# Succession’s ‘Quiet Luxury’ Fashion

For this piece, he was inspired by Rashid Johnson's collab with Liz Swig from a series of paintings called the Anxious Man paintings.
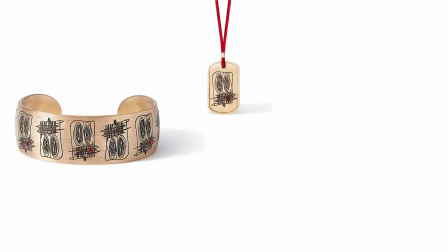(12:18)
This 15k necklace was also part of a collection of 15 limited edition jewelry pieces. Armstrong was really influenced to include this as part of Kendall's birthday outfit as he wanted something quote-unquote colossal. And this obviously became a favorite of his as he chooses to wear the piece in Italy as well. I think that overall with Kendall he is very confident in his style and he's willing to push himself out of his boundaries to create a very unexpected bold look.
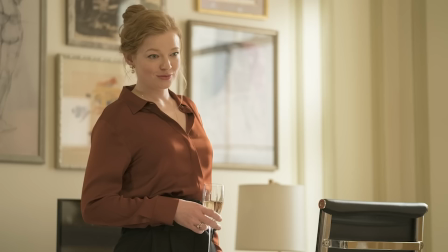(12:58)
For Shiv, Matlin expresses her character evolution through her clothing and hair as well.
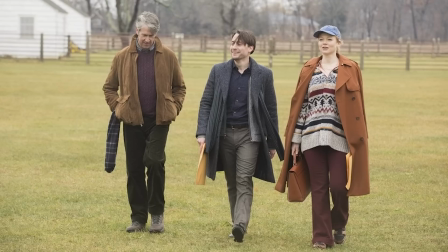(13:04)
In the first season, Shiv has more of a softness and laid-back nature to her style with this specific
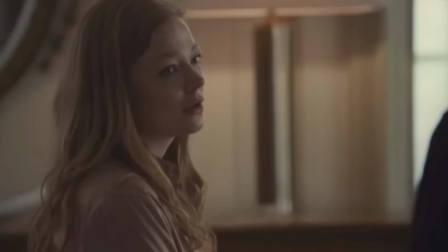(13:11)
outfit in mind as well as her use of very earthy tones within her color palette. At this point in time, Shiv is very much a separate entity from her brothers and she doesn't choose to want to be part of the
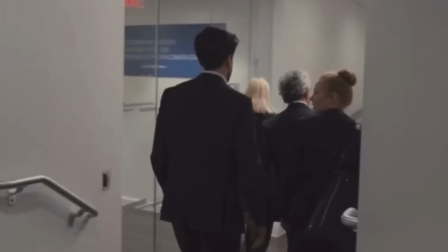(13:25)
daily squabbles over who will succeed who of CEO at the company.
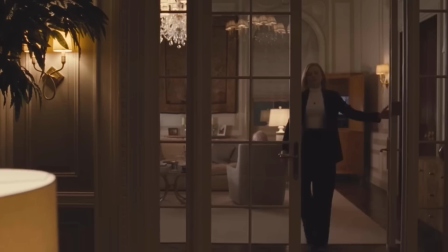(13:31)
She has much better things to worry about as she is working under the Bernie Sanders-esque politician.
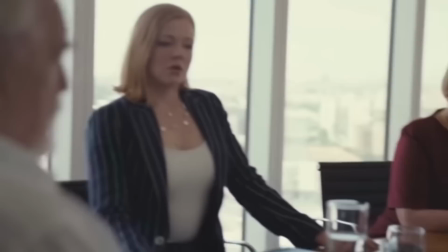(13:37)
However, when Logan expresses her approval of Shiv possibly taking over,
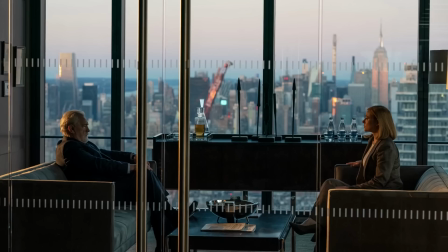(13:43)
this is when Shiv suddenly starts to take a shift in her interest.
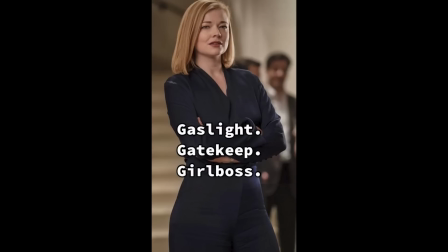(13:48)
Now that she is up for the running suddenly, she takes more of an effort to appear as a business savvy
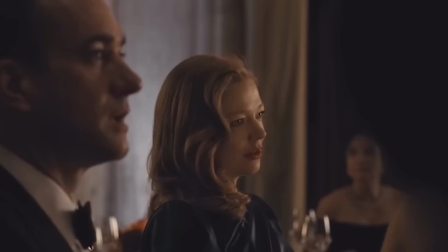(13:57)
girl boss woman that is set to succeed her father.
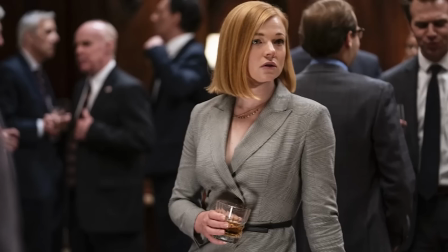(14:02)
She cuts her previously long locks to a much sharper shoulder length bob as she wants to appear more competent
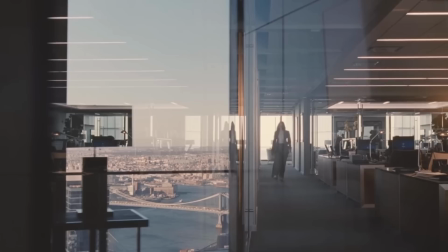(14:11)
and that she herself is worthy of gaining the respect from the male-dominated space that is the business corporate world.
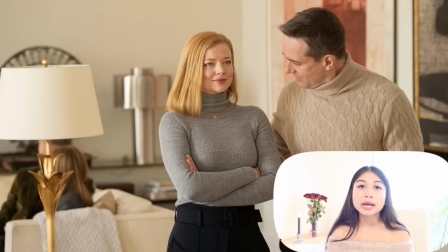(14:20)
Now everything must be cinched and structured and her clothing really consists of mainly a black turtleneck, power suits,
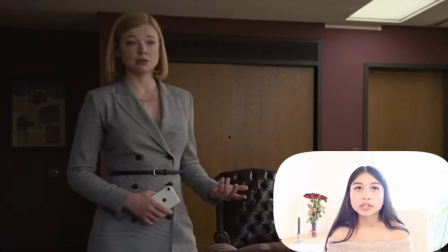(14:29)
blazer, dress pants,
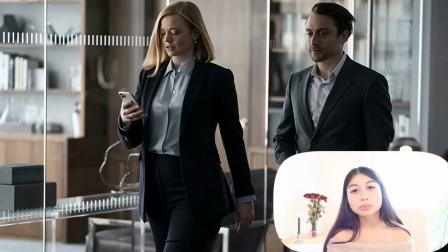(14:31)
really tight-fitting dresses all to equip herself in her own suit of armor as she's competing against her brothers now.
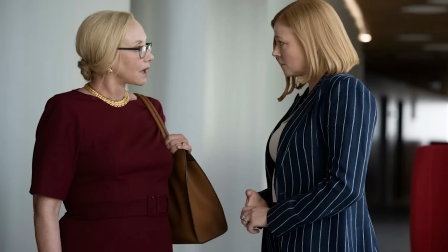(14:39)
So So this is expressed in the pinstriped Ralph Lauren dress suit that's estimated at about $9,000
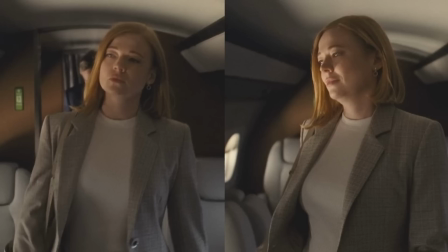(14:47)
as well as the Giorgio Armani tweed blazer and dress pants that comes together to be about $4,200. And as we can see, Shiv is certainly set on the quest to prove herself to her father as being the best option there is. And here's the duo we never thought we needed but I've grown to love so much.
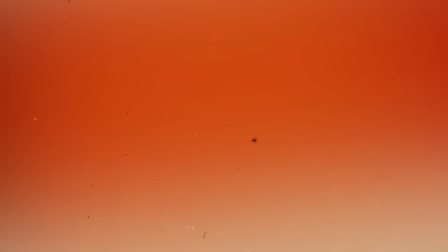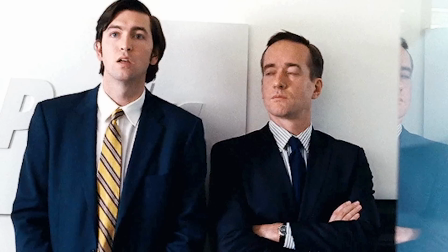(15:18)
For these two, Greg and Tom are what we call as strivers.
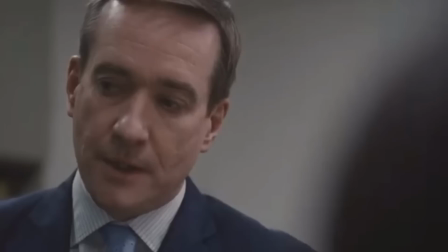(15:23)
Being that neither one of these men were born into or exposed early on to such vast amounts of wealth, I think that Greg and Tom really have much more to prove to the people around them.
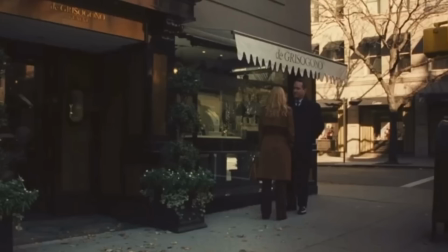(15:38)
In the first episode,
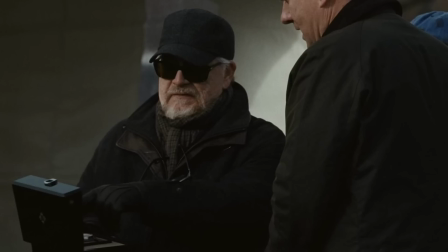(15:39)
we can take a look at how Tom anxiously worries to Shiv about what to gift Logan for his birthday when he ultimately settles on a
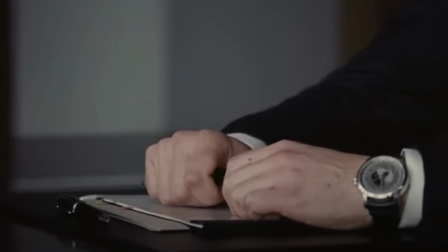(15:48)
very expensive Patek Philip watch that can range anywhere from about $2,100 upwards to $485,000.